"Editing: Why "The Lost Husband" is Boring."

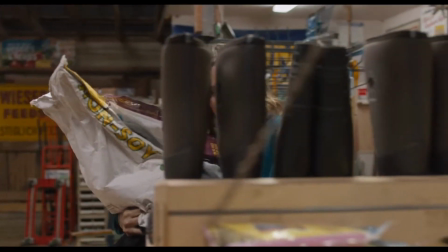231s
in this part she's just buying boots because she needs them all
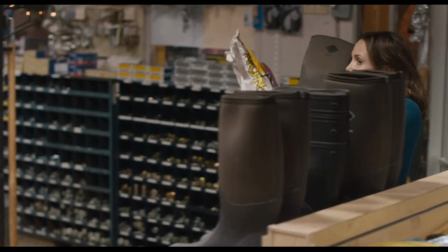239s
right and now she's navigating a store she's never been in very
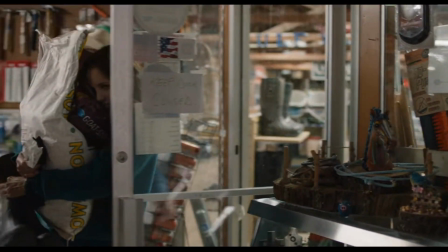244s
well she's carrying everything continuity
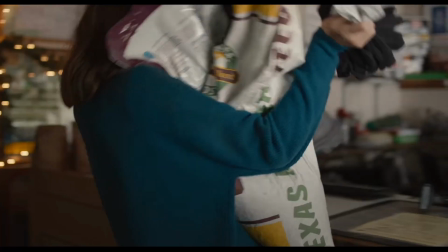249s
error we're not going to talk about then oh she gets everything up okay now we're back to actual part of the scene we can't cut
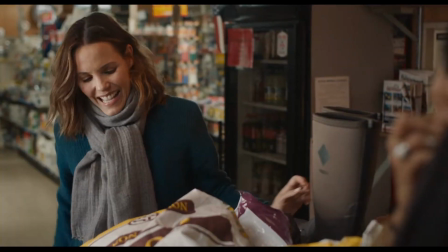258s
this character out she's actually important later that's awkward this whole thing's up but not unlike the way you want it to be
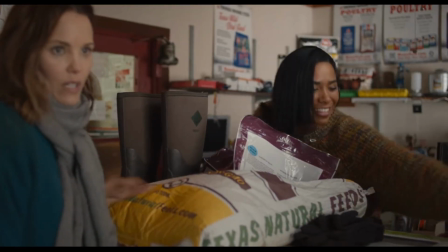265s
awkward it's just these oh the actress has to continue to remember to put her hand up onto the feed
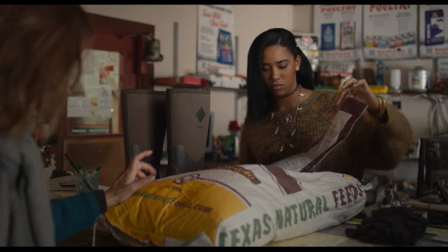275s
to show off her ring.
You married?
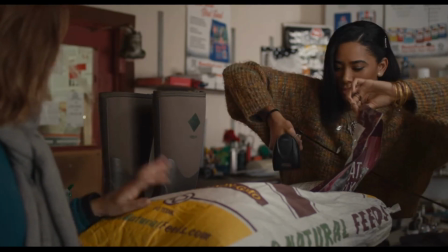281s Oh, I was. Divorced then?
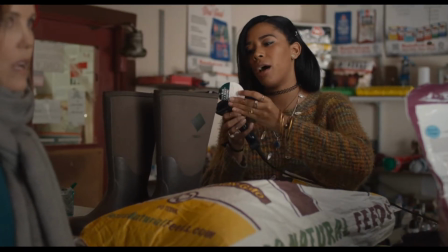287s No. Mysterious. What happened? He's just gone.
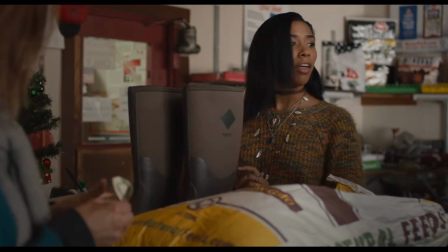295s Gone where? How much do I owe you? That would be $48.25
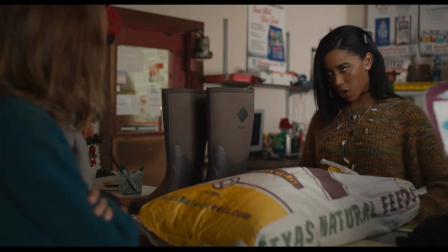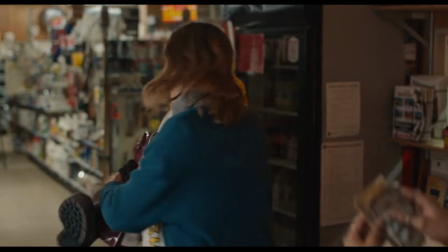310s
She's insulted and doesn't really know how to handle that information. Hold on, long shot there, she's coming out, she's sad.
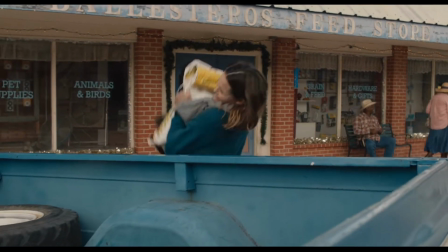319s
This is good stuff, this is character development, this is the plot and the story at the same time, this is good.
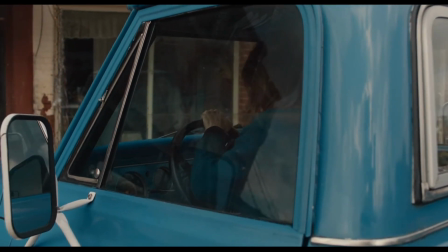331s
Alright, and now we're back to just her driving. She's looking behind her. She's backing up.
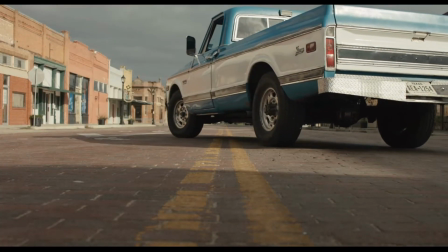337s
She's not about to wreck into anybody. There's no plot. There's no story. She's just leaving town, which I assumed she would do at some point.
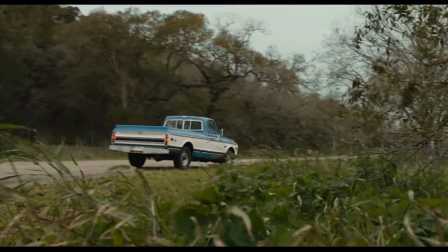347s
Now we're seeing her drive, but here she pulls off the road. We're back to plot and story, which is happening.
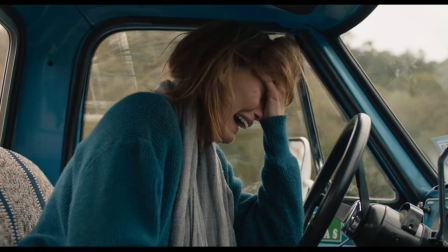353s
And we see her cry. And we hold on her crying. And that's okay.
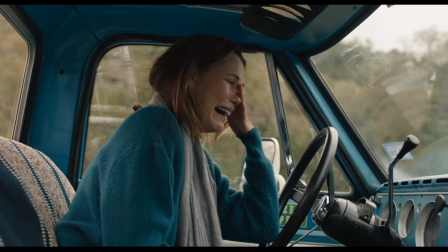360s
You can watch her cry. Let yourself process that emotion with her. Let yourself understand what just happened in the previous scene.
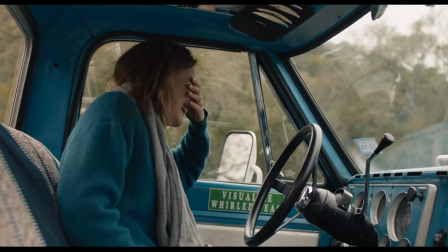367s
Give it a second. Don't rush it. Alright, so we're going to recut that.
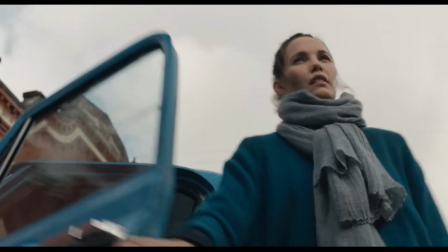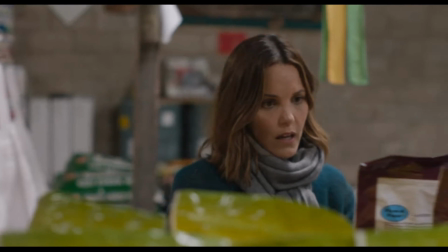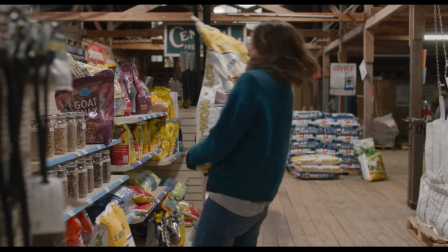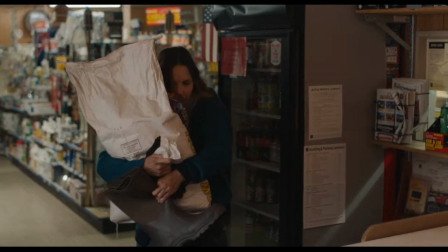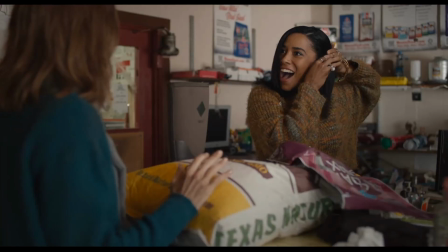418s There it is. Hi! It's just these.
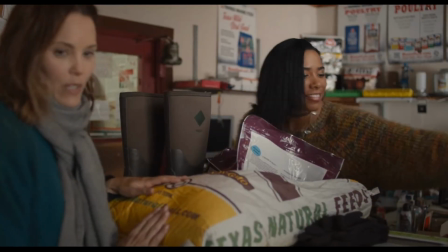423s Oh, right. Okay.
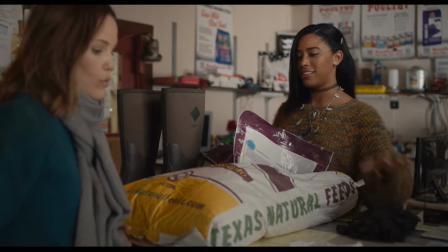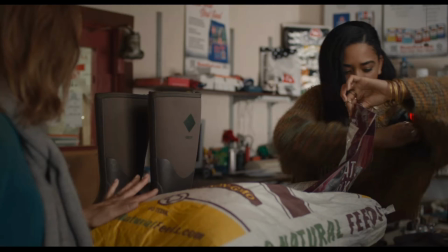434s You married? Oh, I was. Divorced, then?
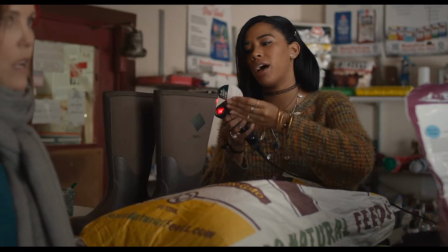441s No. Mysterious. What happened? He's just gone.
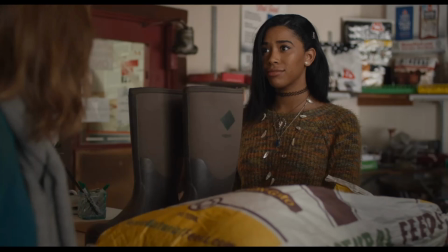450s Gone where? How much do I owe you? That would be...
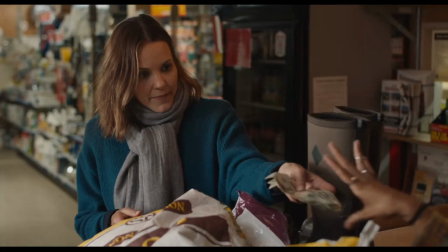457s 48, 25, 60. So like, gone as in debt?
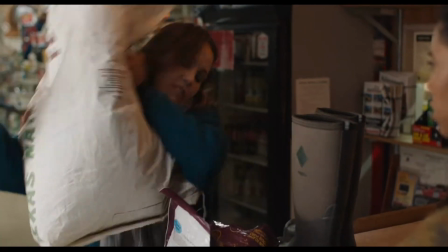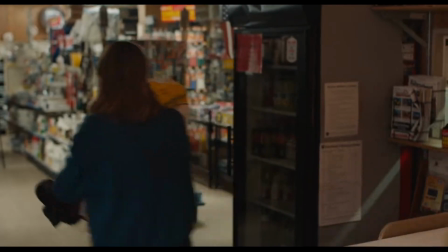469s Wait, your change!